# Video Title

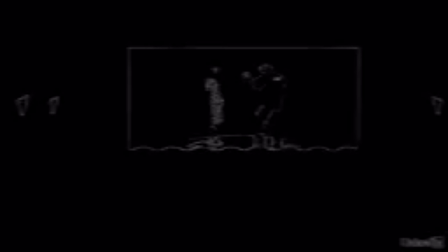The screen that we use to watch movies, like on TV sets or in a theater, is often referred to as the fourth wall, as if the characters we're watching are all kind of putting on a play inside of this imaginary box. So when characters make eye contact with the camera,
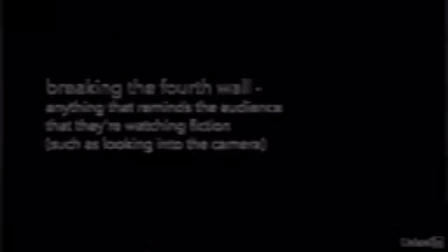this is referred to as breaking the fourth wall because it destroys the illusion that a real story is happening before our eyes. And we're reminded of cameras and actors and filmmakers and the fiction of it all.
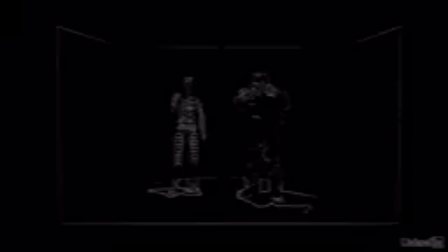It can be jarring to an audience, even if the actor only looks at the camera for a split second. It's so intense that looking into the lens is also referred to as spiking the camera. Child actors are notorious for spiking the camera. And there's even an instance of breaking the fourth wall that we had to use in The Assurance.
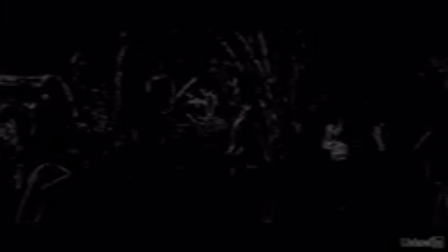I needed an establishing shot of the night scene, but the only ones we shot were from the original story, where the townspeople were all gathered around and stuff. And I wanted a shot that made it seem like these characters had just arrived at the location.
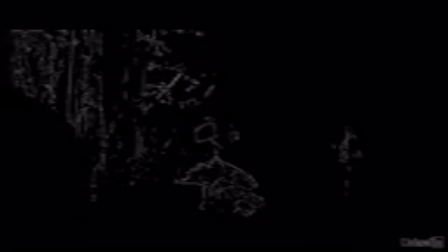So the only shot that would work was actually an outtake, essentially, just a little bit of footage before we cut on a different take, and I had to edit around that. Unfortunately, our young actress in that time looks right into the camera and breaks the fourth wall. Now, I tried covering that up with a dissolve and music and the tail end of the voiceover and the start of Townie's dialogue, but it's still there and pretty obvious.
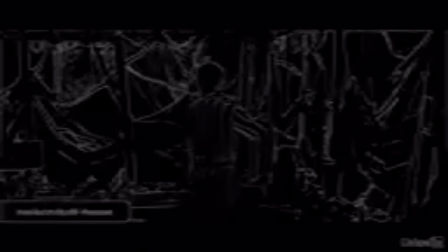Now, sometimes spiking the camera is intentional as characters break the fourth wall to connect with the audience, like when Ferris Bueller did it.
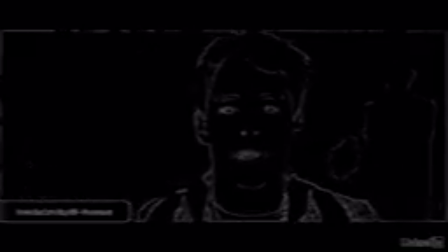How could I possibly be expected to handle school on a day like this?
Or in a more dramatic example in House of Cards, when Frank Underwood scorns the audience for leering at him during an embarrassing moment.
What are you looking at?
So while it does have some great creative uses, spiking the camera to break the fourth wall is generally something to be avoided.